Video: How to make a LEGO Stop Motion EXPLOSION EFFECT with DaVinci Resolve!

So you can really just blur it more or make it more sharp.
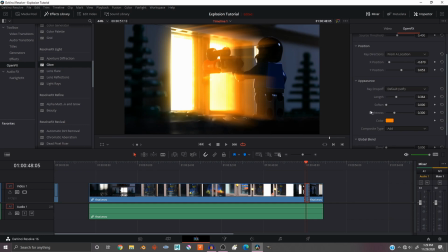(4:10)
I kind of like the sharp appearance. And then now go down to the glow. You can change whatever you want with the glow. You can, you know, there's lots of things you can do. So just have fun, mess around with it and change all different things to get the best effect for your animation.
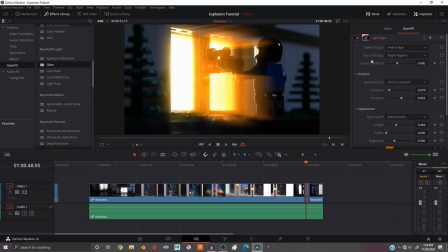(4:31)
Anyways, back to the light rays.
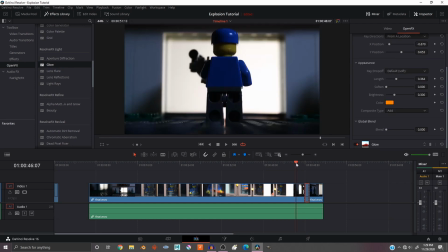(4:33)
Now this is the important part, because if you look at it right now, it looks really dumb because it's just a solid color the whole time.
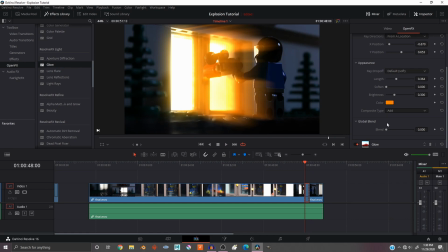(4:41)
And it's not like an explosion. An explosion is flash. This is not flashing. So to make it flash, at the beginning of the clip, you want to press this little diamond over here that will keyframe and bring that down to zero.
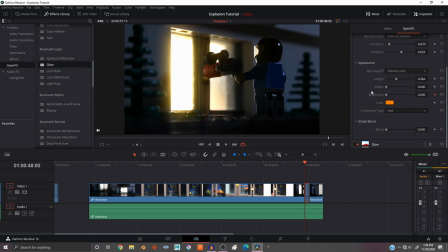(4:56)
And keyframing is basically like animation. So then go to the part in your clip where you want the flame to start. And I think there's a light, so I see the light coming in.
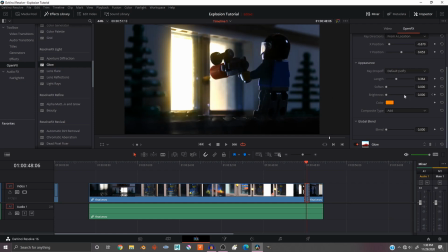(5:09)
If you see right there, the light starts coming in. So right there, I'm gonna bring the brightness up really quickly because it's an explosion.
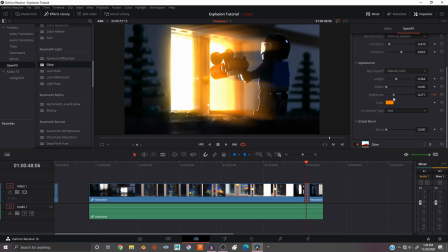(5:19)
Maybe to about there, and really depends on what explosion you're doing. But for this clip, this seems to look pretty good. Now go to the last frame. I think about there is where it will start to die down, because you can see after the light goes away.
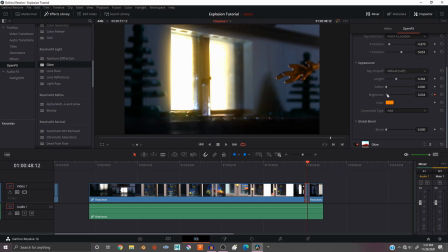(5:37)
So we're gonna bring that brightness almost all the way down, maybe a little bit of glow left, and then by there, just all the way down. And now we're gonna go do the same thing with the glow.
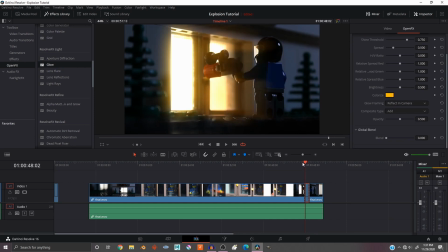(5:51)
So go down to the glow, go to the beginning, go to the first frame where the
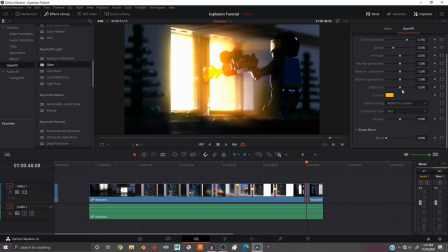(6:01)
light starts to come in, right about there. And that's where it's gonna be at its brightest, so keyframe that there. And actually, one thing that I do wanna change is I want this to be a little more of a sudden effect.
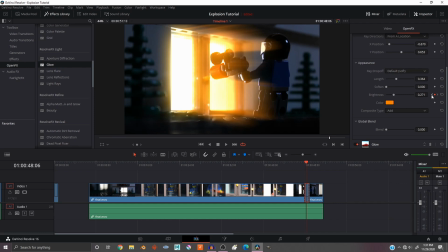(6:14)
So if you want it to be a little more sudden, you can go back to the first keyframe using these little arrows, and I'm gonna unkeyframe that, and then I'm gonna go to the brightest part and go one or two frames before that,
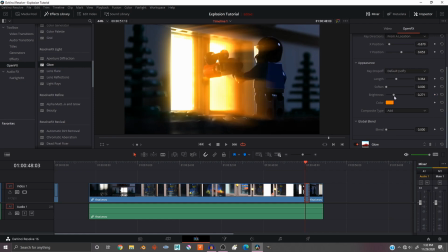(6:32)
so it's not too sudden, maybe even three frames, I don't know,
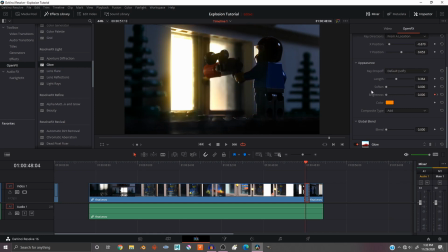(6:36)
one or two frames, and then bring it down to like really light. Actually, I'm just gonna turn it all the way off and then go down to glow, and I'll do the same thing there.
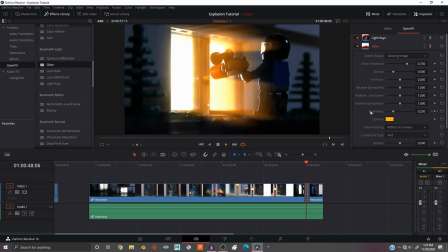(6:49)
Brightness all the way off. Oh, and this is where it comes in. And that looked pretty good. And then by the end, about there, it should be almost all the way down and then all the way off.
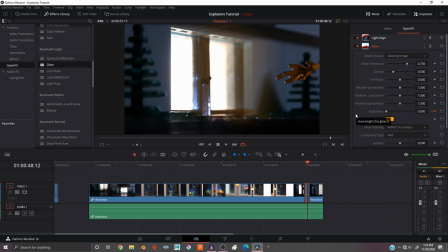(7:04)
So you can really play around a lot with the brightness. That's how I do it. And let's go watch that clip through. I think it looks pretty good. You can fine tune yours however you want.
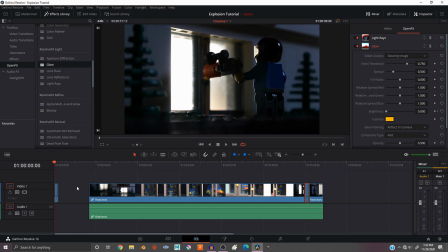(7:18)
For example, in this clip at the very beginning, I edited this a lot more and, you know, fine-tuned it a lot more than the other one. So this one does look a lot better than this one, but that's just because I spent a lot more time working on the effects.
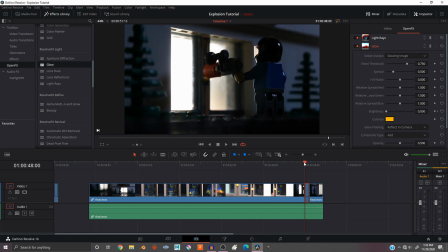(7:35)
So it really comes down to how much you want to work on it, and you can also add, there's tons more effects. Now with the free version of DaVinci Resolve, not all of these work, but a lot of them do. So have fun playing around with this, and yeah, you can animate anything.
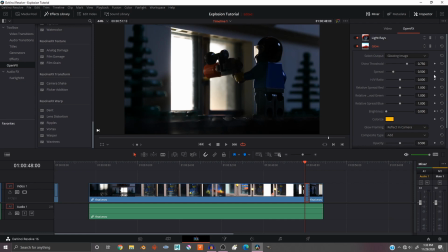(7:53)
To animate anything, just click the keyframes like I showed you and go around and customize it to whatever you are doing for your explosion.
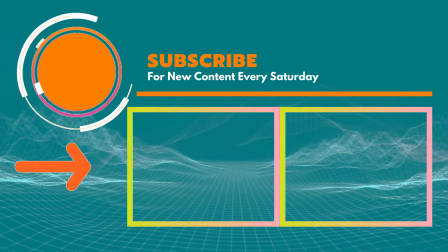(8:03)
So now you should definitely check out the full animation, and you can also check out any other tutorials that you might find helpful.
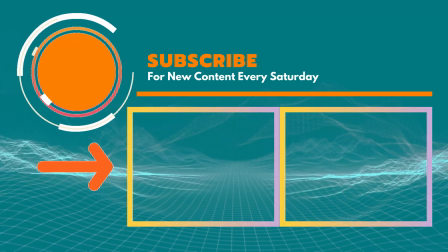(8:09)
If you want to flatten the learning curve of tech, specifically stop motion and creative tech, subscribe and hit the bell.